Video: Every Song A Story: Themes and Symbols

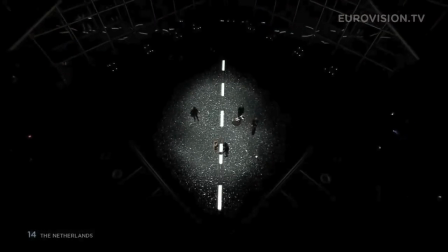4:16 It's one of many boy-girl songs, and the live performance is pretty much, will this couple break up or not?
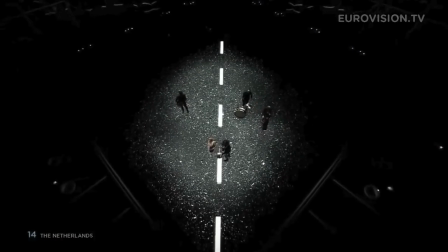4:23 Tension creates the story creates opportunities for presentation.
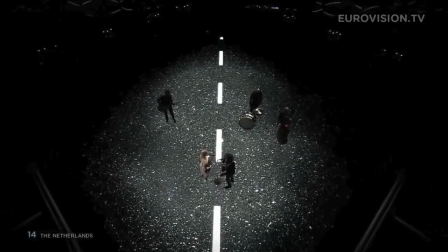4:28 Note the immediate use of vertical and the obvious left-right split on the screen.
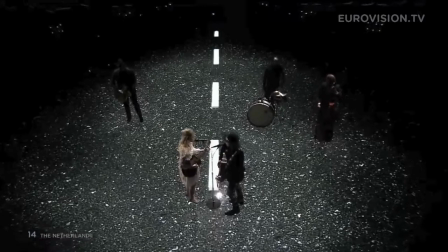4:33 We have two sides in the conflict, but they also, Ilsa and Waylon, possess the centre.
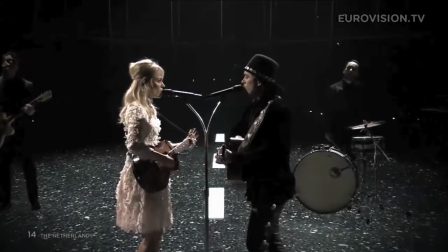4:39 This is a couple, and the interaction with each other shows that they are still together, and it feels like they want to be together.
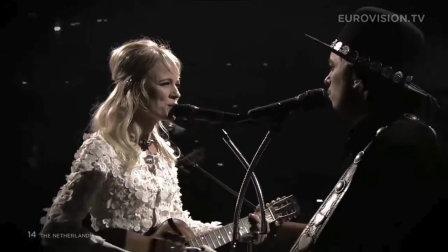4:47 With left and right in play, it's time to add in movement on screen for that Hollywood feel,
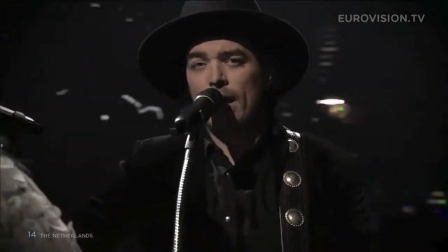4:52 but also to show the couple happily exchanging space with each other through left, centre,
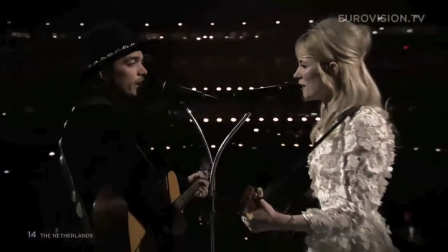4:57 right, and sharing those moments with eye contact down the camera to the audience.
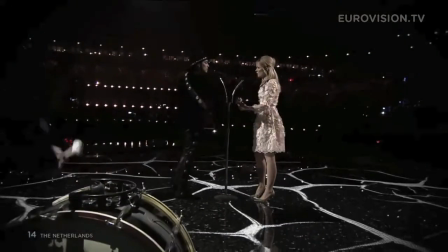5:01 We're sharing not just left and right, but also foreground and background.
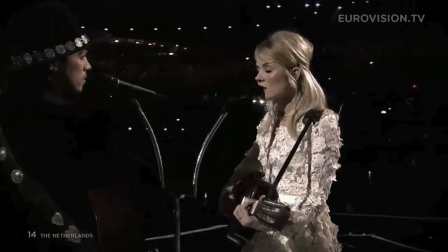5:06 Although, when the story beats arrive in the song, you'll see that Ilsa or Waylon both get a momentary burst of being in the centre.
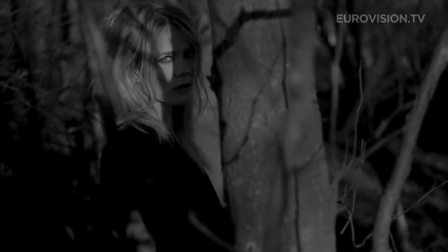5:17 What's interesting to me is that rather than replicate the video, the live performance is a continuation of the video.
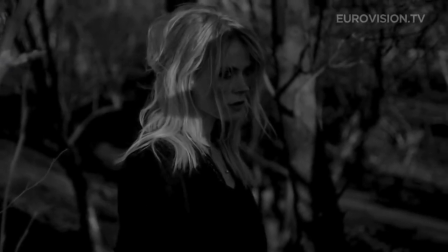5:24 In the official video, there's still a flood of left and right going on, as well as foreground and background.
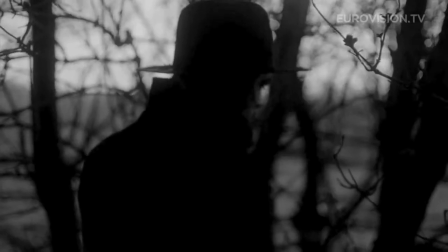5:29 But here we see an estranged couple who are pushing each other away.
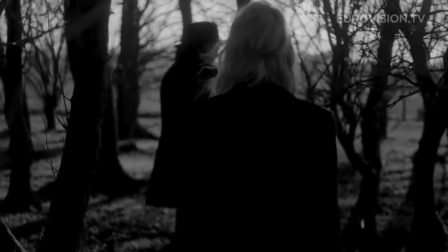5:34 They are still equals, and they are still interchangeable. Neither possesses all left or all right.
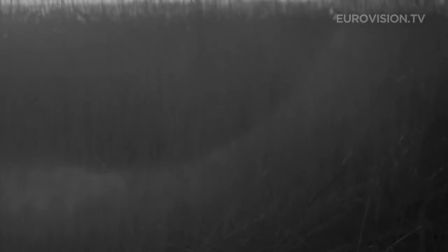5:40 They continue to exchange places, but here there's little connection with each other.
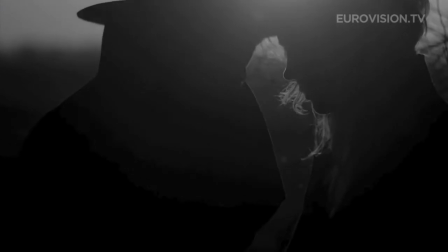5:44 They're making attempts to approach each other, but the other always pushes them away, be it through a look, camera move, or hiding behind the scenery.
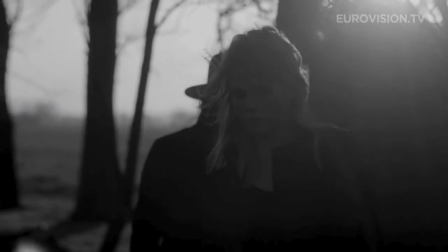5:54 But there is a promise at the end of the video, and that promise is honoured in the live show.
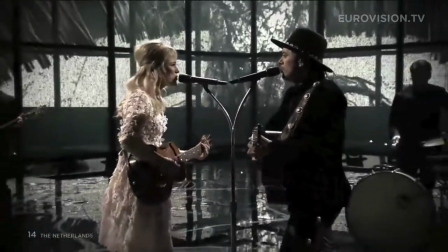6:01 The couple that was estranged and wanted one more go, here get one more go on the biggest stage in the world.
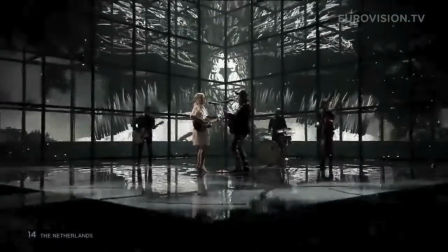6:08 The themes from the video continue into the live show,
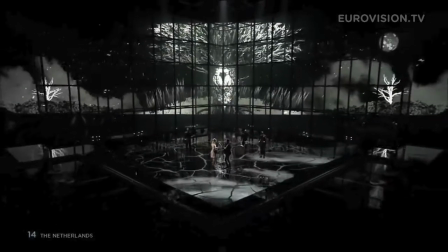6:11 creating more depth and more connection with the fans for presenting a coherent story to newcomers who are only watching on the night.
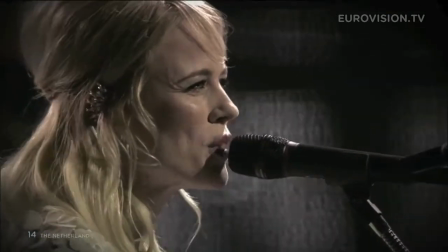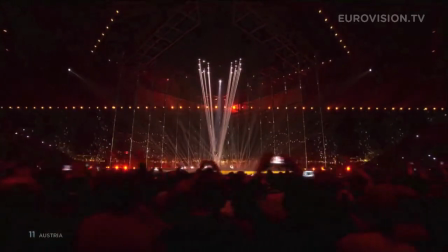6:27 There is no magic formula to winning the Eurovision Song Contest. You need to be at the top of your game in every area.
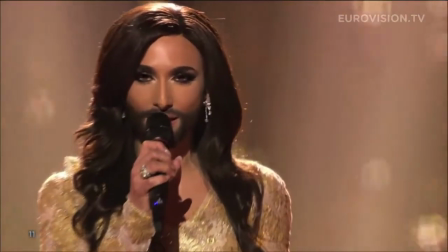6:33 Good camera can never guarantee a victory, but it can certainly be part of a winning combination.
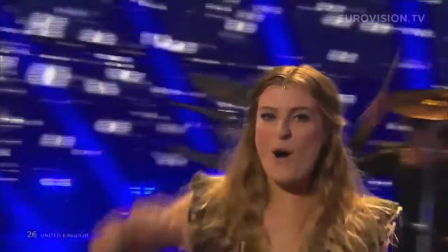6:41 Conversely, a bad presentation can drag a good song down on the night.
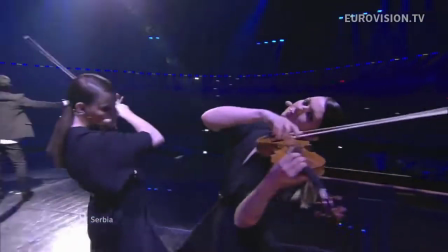6:47 Hopefully these video essays have highlighted the difference that presentation can make and given you some more things to watch out for during this year's contest.
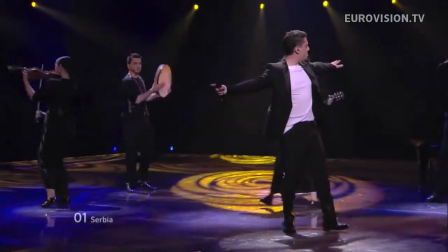6:56 I'm Ewan Spence, and this was Every Song a Story.